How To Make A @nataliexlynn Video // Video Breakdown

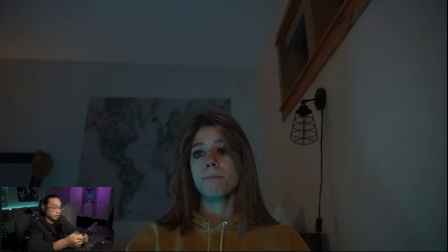in these past few months you can really see it here which like some of my lowest like
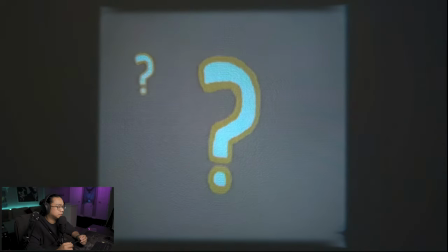this like stop motion reliable or
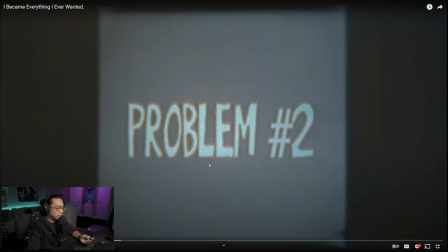stable source of income all the time which brings i don't know because it's being projected and it looks like it's video being played but the images have that stop motion feel could be a number of ways you could do this she could have actually cut these words out you know did actual stop motion recorded it export as a video put it onto the projector check that onto the wall and film this part or she could have done this in a program worth
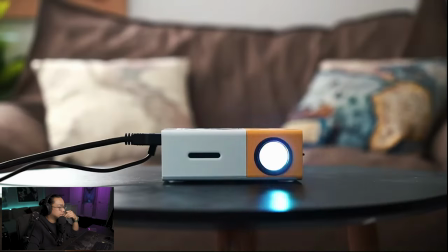online is determined i i could go on and on about all these issues but i'm very aware this probably i like those cuts too this is kind of
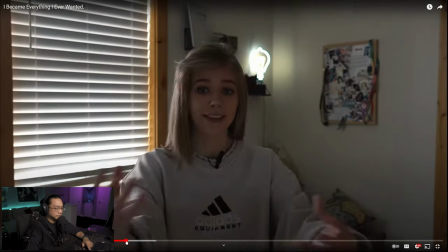like what i i do now like jump cuts but i'm very fun about all these issues but i'm very aware it almost seems like she
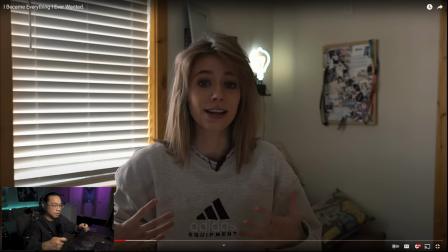like had this whole speech she cuts it up into jump cuts to make it look like she's talking a lot more and then you see how much problems that
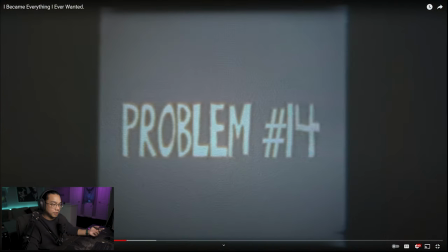she has she goes through the numbers so like matches this probably just came across like i was complaining So,
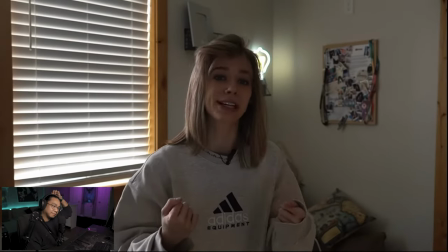yeah, basically, my life is just a shit show right now. Hey, Natalie, just following up on that deal.
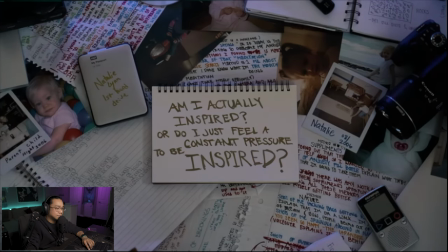I got an email back saying they need to post before the date, unfortunately. There's a lot of requirements in this project.
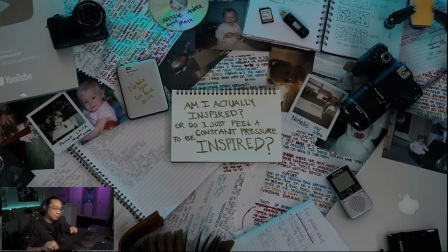The guidelines state you're not allowed to use them.
Oof, and the sound effects.
Your last video didn't perform as well.
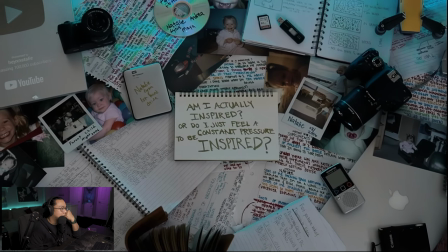They want to terminate the agreement. You need to post more on your channel.
Beautiful. Composition.
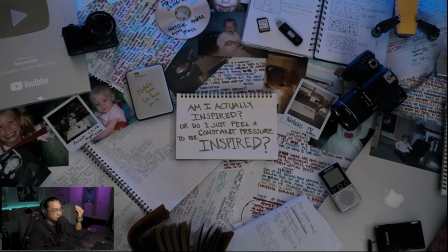You don't upload enough.
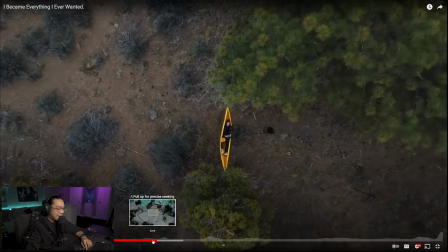She just hit you with the banana hammock. listen to the the audio boom cue this and what's wild is like okay it
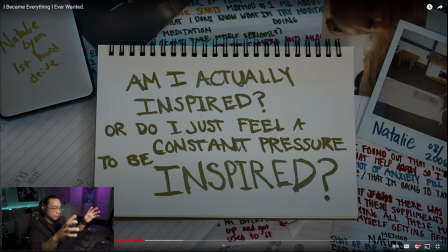starts off on this piece of paper tight there's just so much going on like you want to look at everything
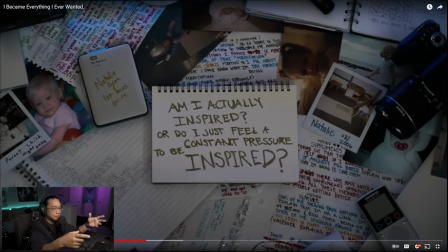it cuts on that note and then you can start to see like oh there's a lot of stuff going on boom it almost it makes you feel like what she's talking about like you know creating and and just like so much going on like her life is a shit show like you feel it email back saying they need a post before the day
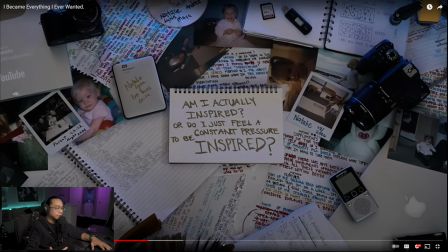unfortunately there's a lot of requirements in this project so good and as you're doing this you're listening to the audio the voicemail you can hear her heartbeat
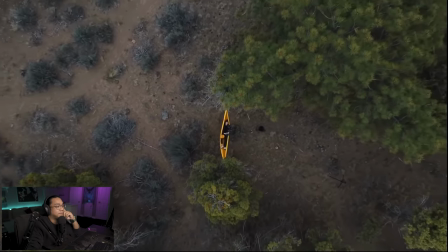boom solid a little bit of a wind a solution i decided to go into the forest i kind of look like an idiot but
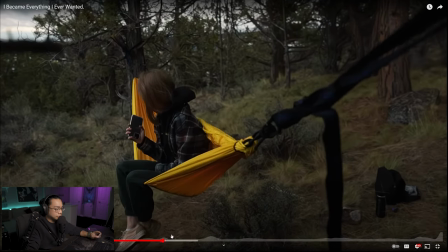of course like i said before you know what i like about this too the use of black not a lot of people use it this like can just let
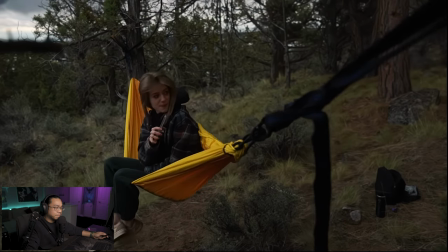you breathe for a bit and you're just listening goes to black i kind of look like an idiot but of course like i said before i
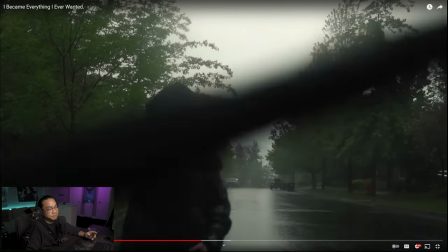can't seem to escape the problems was that like five seconds process of creating has been hard to enjoy when there seems to be so many obstacles around every corner boom what did come on now
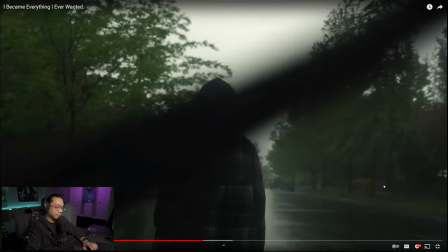let's run that back frame by frame boom you could see that's when it changes but
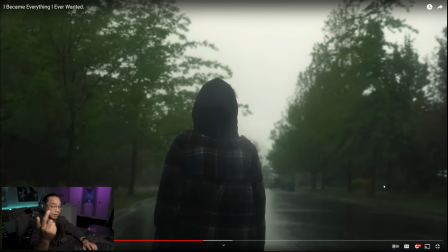i don't know if that was thought thought of where she was like okay i'm gonna transition it when the windshield comes down but that could just be one of those things when you're editing you're like
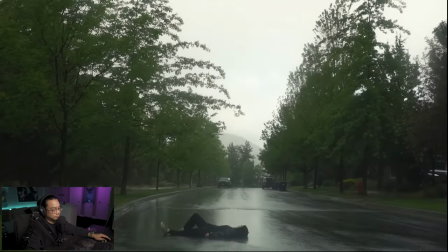i know what i'm gonna do here and that's probably the worst part of everything it's almost like i I can't even enjoy getting,
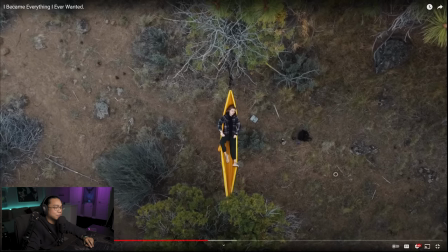I like the shots back to back of her lying down. I think what would have been cool too is imagine the shot of her lying down here.
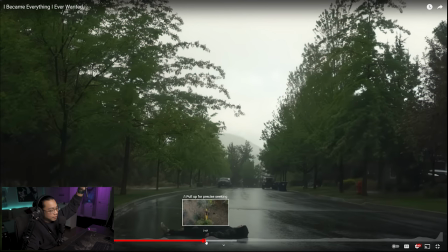She got a shot of an aerial shot of her and it just did a match cut to like this, this worst part of everything.
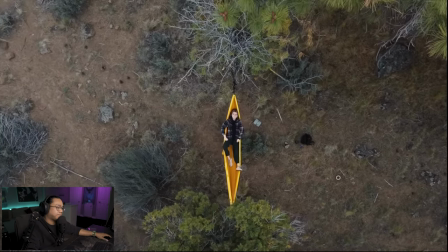It's almost like I can't even enjoy getting to pursue my dream career. I should be feeling like this shot.
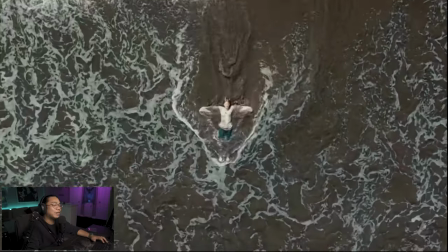This is a phenomenal shot.